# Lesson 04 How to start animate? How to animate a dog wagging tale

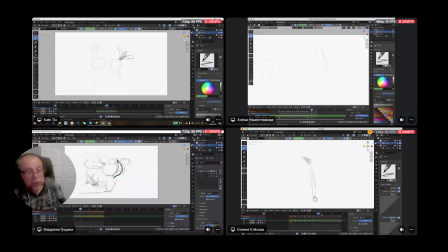749s
Next, changes direction in the middle, which will be first the keys, right? Extremist keys. After that, extremes in the middle of the change directions, in the middle of the path.
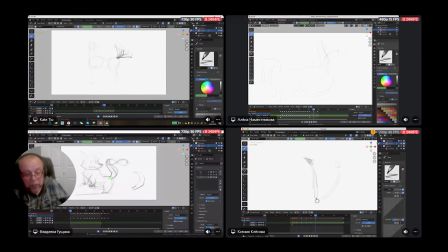762s
And after that, you can straight ahead animate it. And again, animate from the bottom.
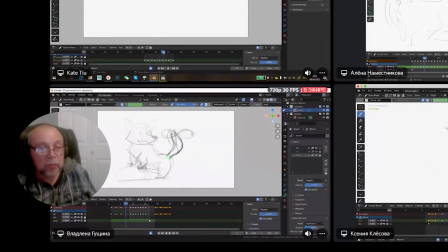768s
I always recommend to do from the bottom part, it's leads.
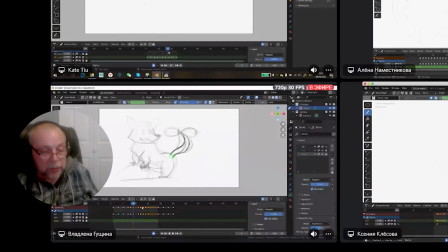773s
The upper part is just drag, just overlapped.
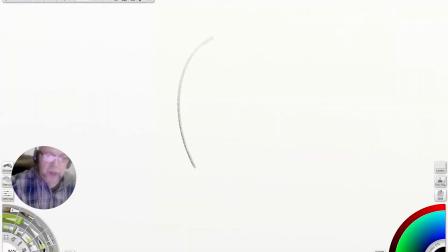780s
Vladlena, Yeah. when it moves this way, this curve, okay? When it moves this way, it's this curve. And if it's going this way, it's going like that. Going this way, it's going like that. In your case, you always have one curve, one side curve.
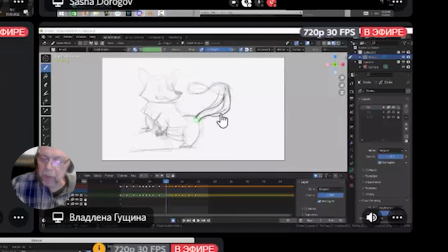798s
Yeah, you see that's when it moves to the right, that's a right curve. But when it will move toward to his nose, they change the curve.
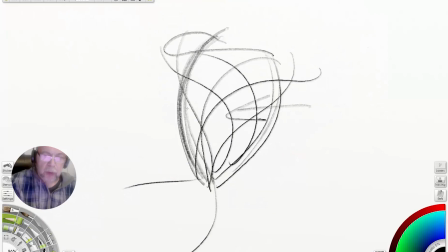806s
You have to change the curve. If it's toward to the nose, this kind of curve, okay? From the nose, this curve. Everything like this. Everything moves this way, curve this way, okay?
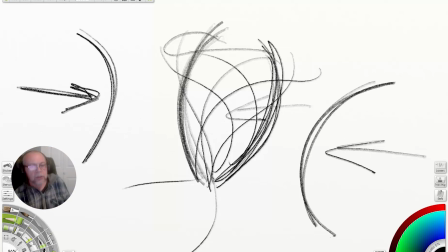816s
Everything moves this way, curve this way. Yeah, just can look at mine too, this one, see?
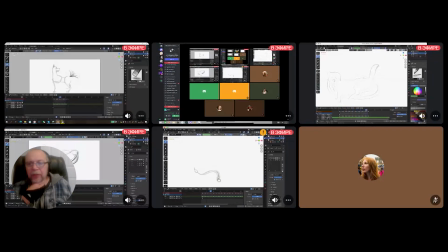825s
Okay, now let's see what you have. I can be the first. I'm Alona.
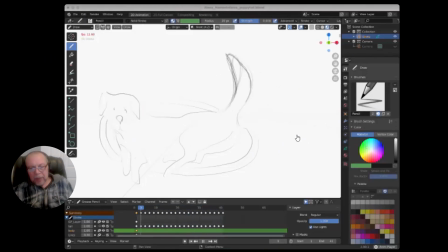833s
That's funny. Yeah, absolutely right. And I like that the curves.
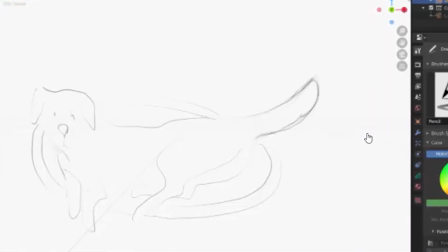840s
The only thing it feels, it's kind of like a chewing the shape.
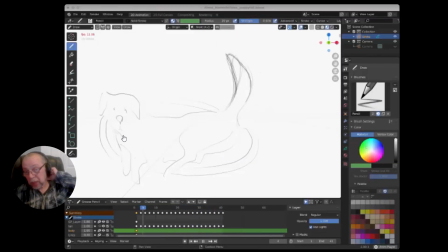844s
You see, some places is too big, especially when it moves toward to his head. You see here. Yeah, why? Because like I said, if you did just the keys, what for keys? Why are we doing keys first? It actually helps you to keep the same shape, same proportion, same mass.
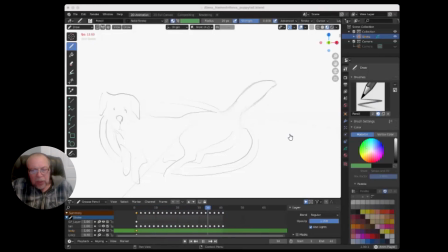864s
Right? But if you do everything just straight ahead, that will be, like this kind of stuff.
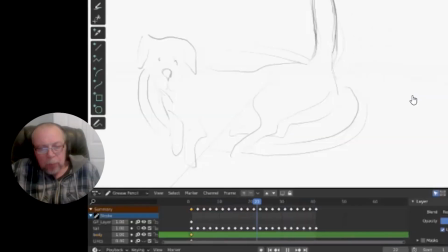869s
It's chewing. Number one. Number two, it's important thing to remember where it's connected.
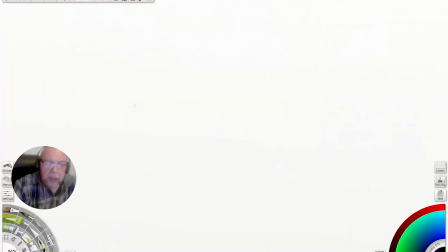875s
You have to draw, hold on. Anyway, in this case, the dog lays like this, right? You have to draw this completely, finish here. See that line and connection, very important connection, like I said, like this or like that. Yeah, I see what you mean.
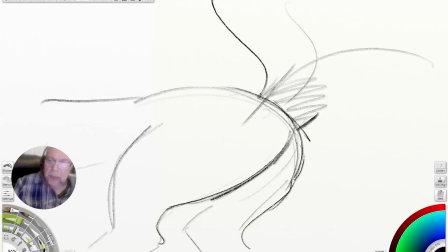892s
See? Thank you. Yeah, absolutely. Because now in your case, what do we see here?
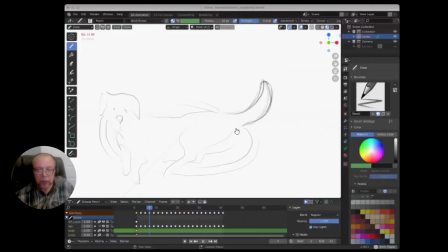900s
Hold on. It's not really obvious. You see where is it connected? Looks like it's everything.
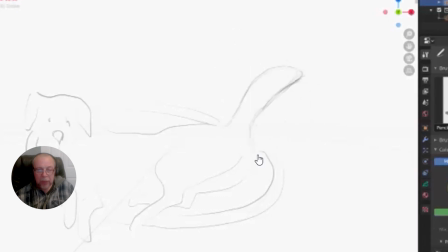905s
It moves even his actually, I'm sorry, his Yeah. butt, buttocks.
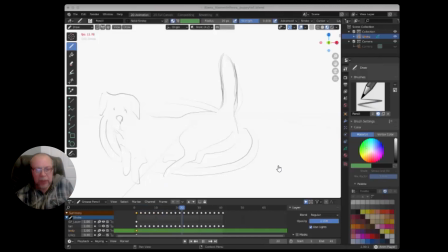911s
You see what I'm talking about. But I would say feelings, I like the feelings,
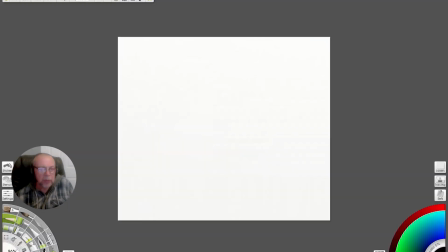916s
and plus it's when you start to do animation kind of like this, again, for everyone. Think more about only one line, one line. Because basically one line, it's a bones inside. Here, right, it's kind of fur, right, on the top.
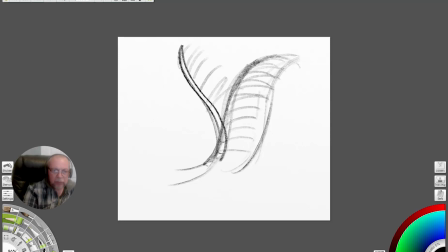936s
Yeah. That's what's happened, you see? That's what's happened. It's way easier for you to work this way, only one line. See, and it's connected to the spine. See that connected to the spine.
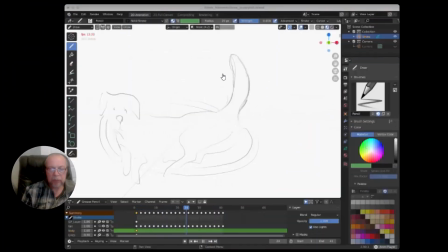951s
Yeah, you can fix this. That will be fine. Yeah, check your keys. Same amount of meat, I would say, right? Not a bigger or smaller. Also connections, and more pronounce the curve.
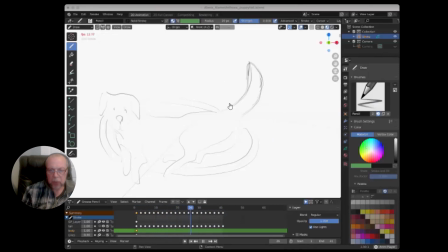965s
When it's going that way, I would say pronounce more curve, because it's kind of too subtle.
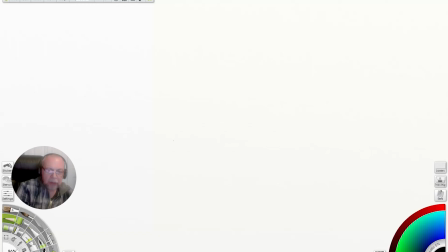971s
Continue. Nice, funny dog. And again, even you draw a dog like this, right? Kind of like this. You have to draw through, through, right? And connection. Finish all lines, right?
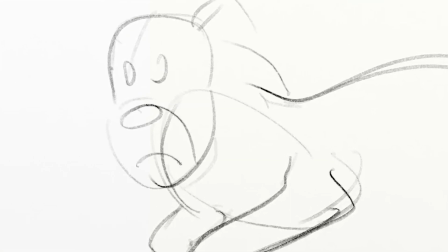988s
Not like you're doing some kind of, you have to finish everything.
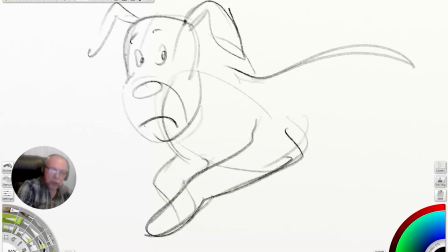994s
So finish here, right? Finish here. See what I mean?